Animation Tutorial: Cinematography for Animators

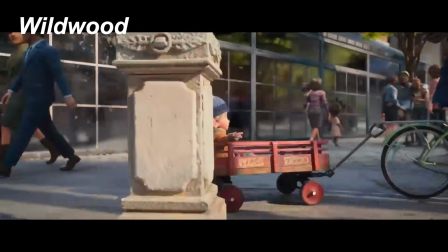0s
You're not just an animator, you are a filmmaker. And you're not just creating animations, you are creating shots and sequences of shots.
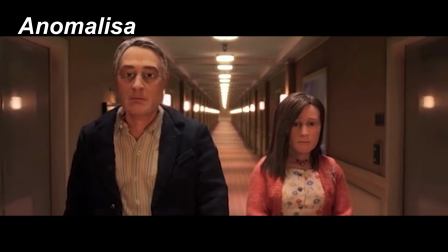9s
So even if you're just making a short in stop motion,
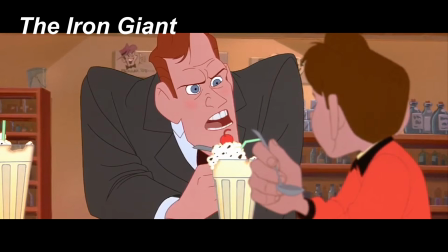13s
3D or 2D animation, you're going to need to know the basics of cinematography.
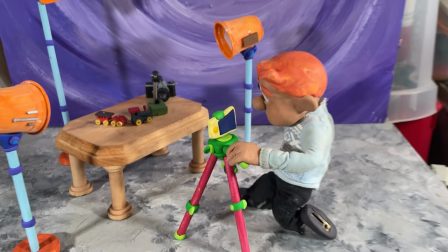18s
And that's what we're going to explore in this tutorial.
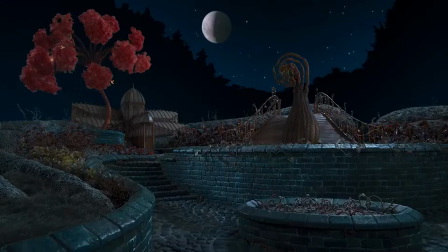26s
Perhaps the first point to make is that, after an establishing shot that shows the setting, the action should fill the frame.
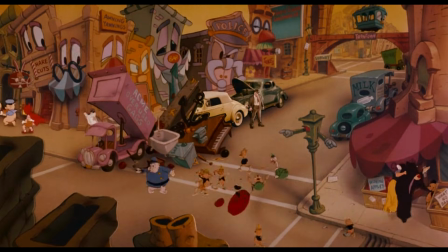33s
Or reverse it. Start close and go out for a big reveal. Only go as wide as needed to show the viewer what they need to see.
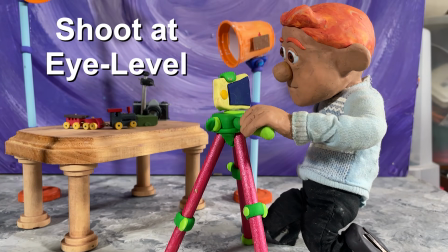41s
Even if your character is small, drop the camera down to the character's eye level, just as you'd expect in a live-action movie.
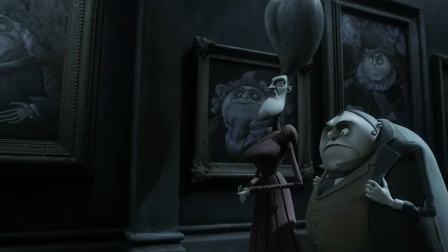48s
Think of it as bringing your viewer into the character's world.
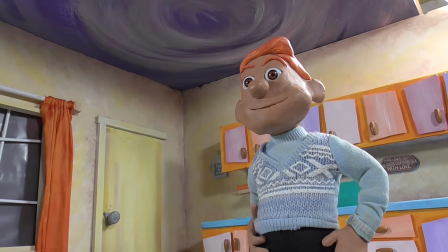52s
From there, though, note that looking up at a character gives them a feeling of power, while looking down on them can make them feel weak or small.
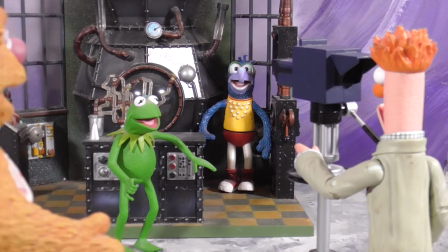60s
Then determine what the focal point of the shot is and arrange the shot to direct the viewer's attention to it.
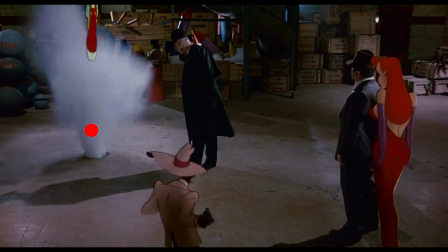67s
Robert Zemeckis refers to it as the red dot of the shot. Where should the viewer be looking?
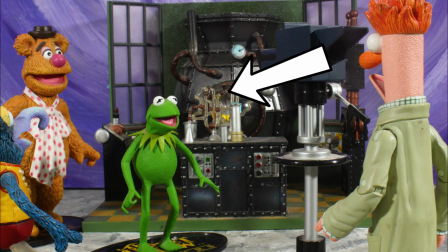73s
Here it's hard to tell, but using the elements of the shot to frame the subject directs the viewer to the focal point.
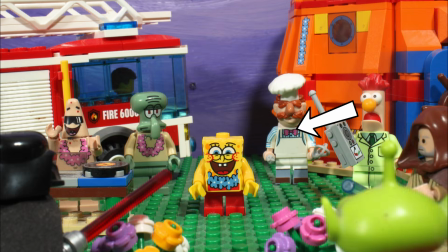79s
No matter how much stuff is in your shot, everything in the scene should help frame that focal point.
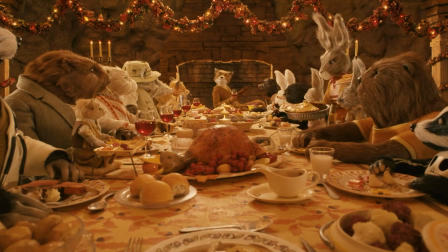85s Sorry, maybe my invitation got lost in the mail.
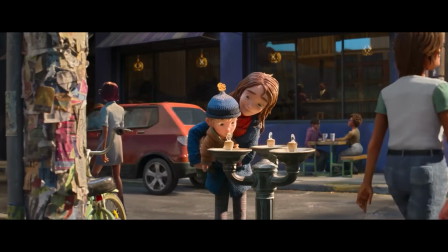87s
And as you're creating that focus, give the shot depth by considering what should be in the foreground, midground, and background of the scene.
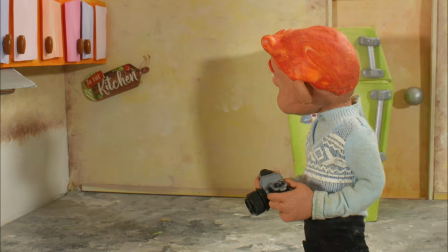96s
The midground is usually the subject, and the environment is in the background.
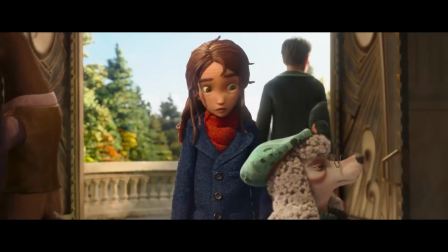100s
But are there elements that can be positioned closer to the camera to give the shot full depth and to create a complete environment for your character?
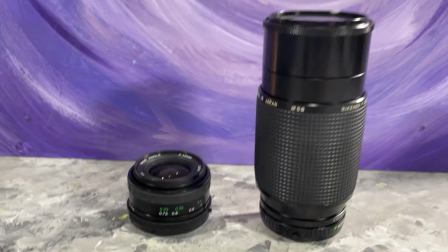109s
Depth is partly determined by the lens.
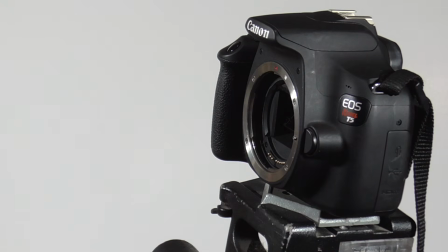112s
If you're shooting with a DSLR, you may be choosing between a short wide-angle lens and a long telephoto lens.
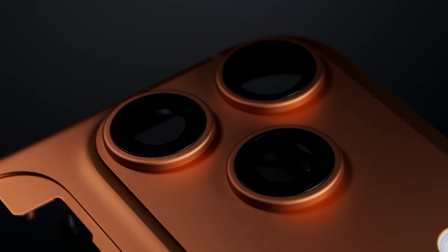119s
High-end phones have these options as well.
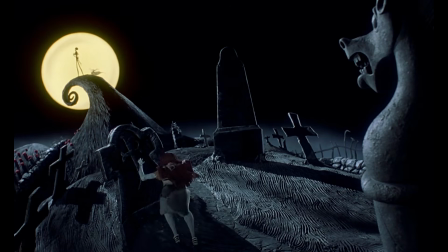122s
Wide-angle lenses make things feel further apart, exaggerating the distance between elements and giving the scene an open, spacious feeling.
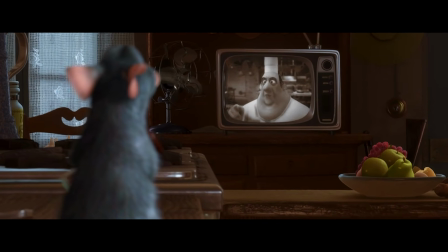132s
A telephoto lens makes things feel closer together. You decide what the scene calls for.
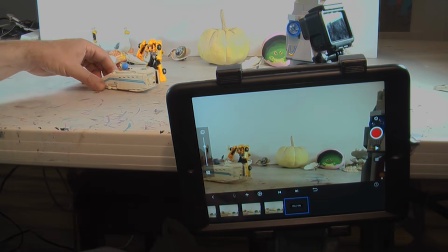139s
Oh. Now let's look at some cinematography rules so you can break them later.
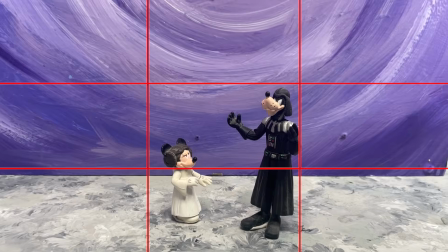145s
Perhaps you have heard of the rule of thirds. This is where you imagine a grid like this over the scene.
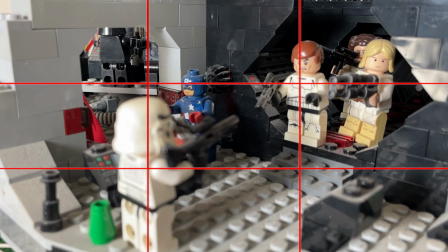150s
Focal points tend to look strongest when they are along one of these 1/3 lines or at the intersection points.
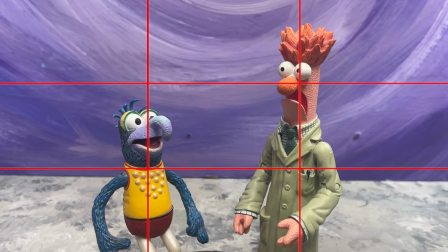157s
It is especially more interesting if there is a diagonal between two subjects.
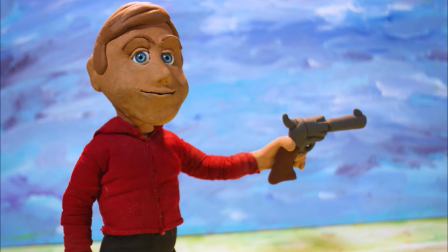163s
Not that you need to position a grid in your viewfinder for every composition.
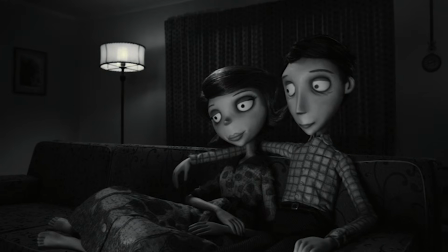167s
Just consider if the setup would be stronger if the character were to be off-center, like putting some space in front of them.
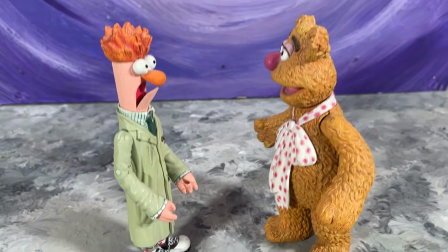174s
Then there's the 180 rule. Imagine a line running through the two characters in your scene.
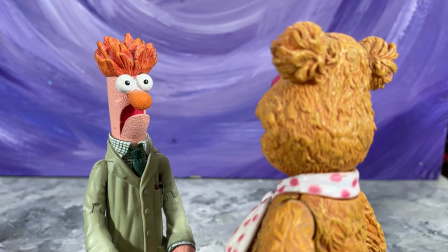180s
When you cut from character to character, stay on one side of that line.
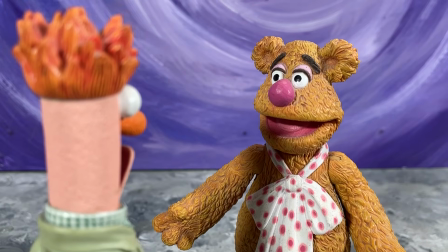185s
If you cross the line, it creates the illusion that the characters themselves suddenly moved.
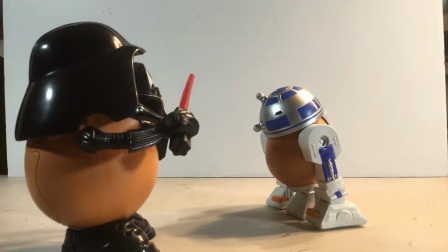190s
This can be applied to chase scenes, where everything needs to appear to be moving in the same direction throughout the sequence.
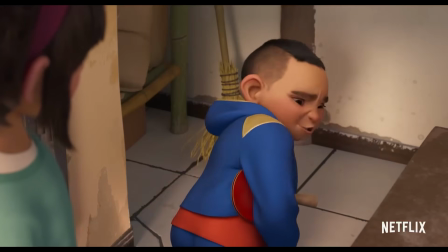197s
When considering how your shots will cut together in editing, make sure there is plenty of contrast between each shot.
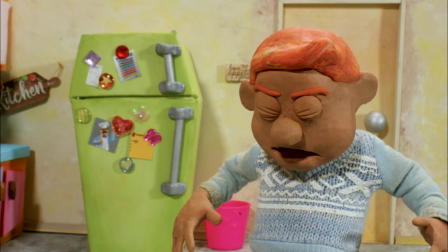204s
If the camera just moves forward across the cut, it's called a jump cut.
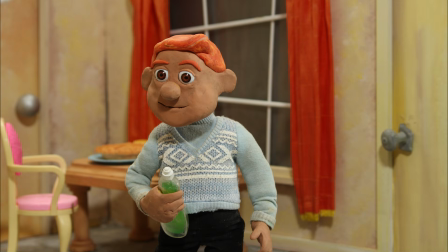210s
To avoid jump cuts, make sure there is plenty of contrast between shots, moving the camera to one side or the other, or higher or lower than the previous shot.
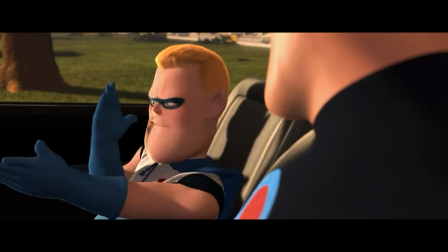219s
An intentional jump cut can add punch to a line of dialogue.
Phrases everything!
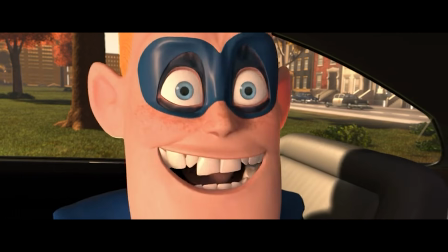224s I'm your #1 fan!
Or they can show the passage of time.
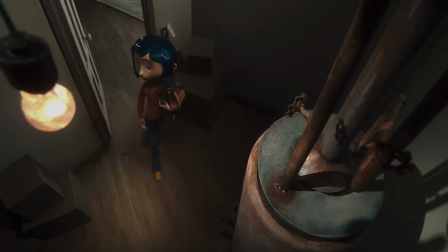230s
Diagonals make a composition feel more dramatic.
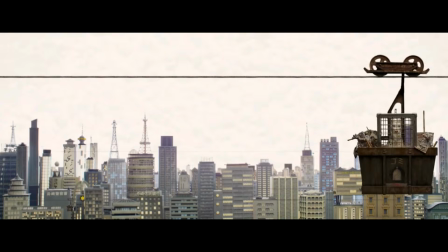233s
Unless you're Wes Anderson, in which you intentionally avoid diagonals and always put your character dead center.
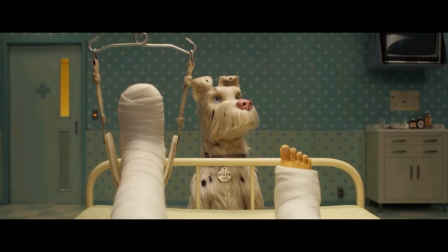240s
This is art.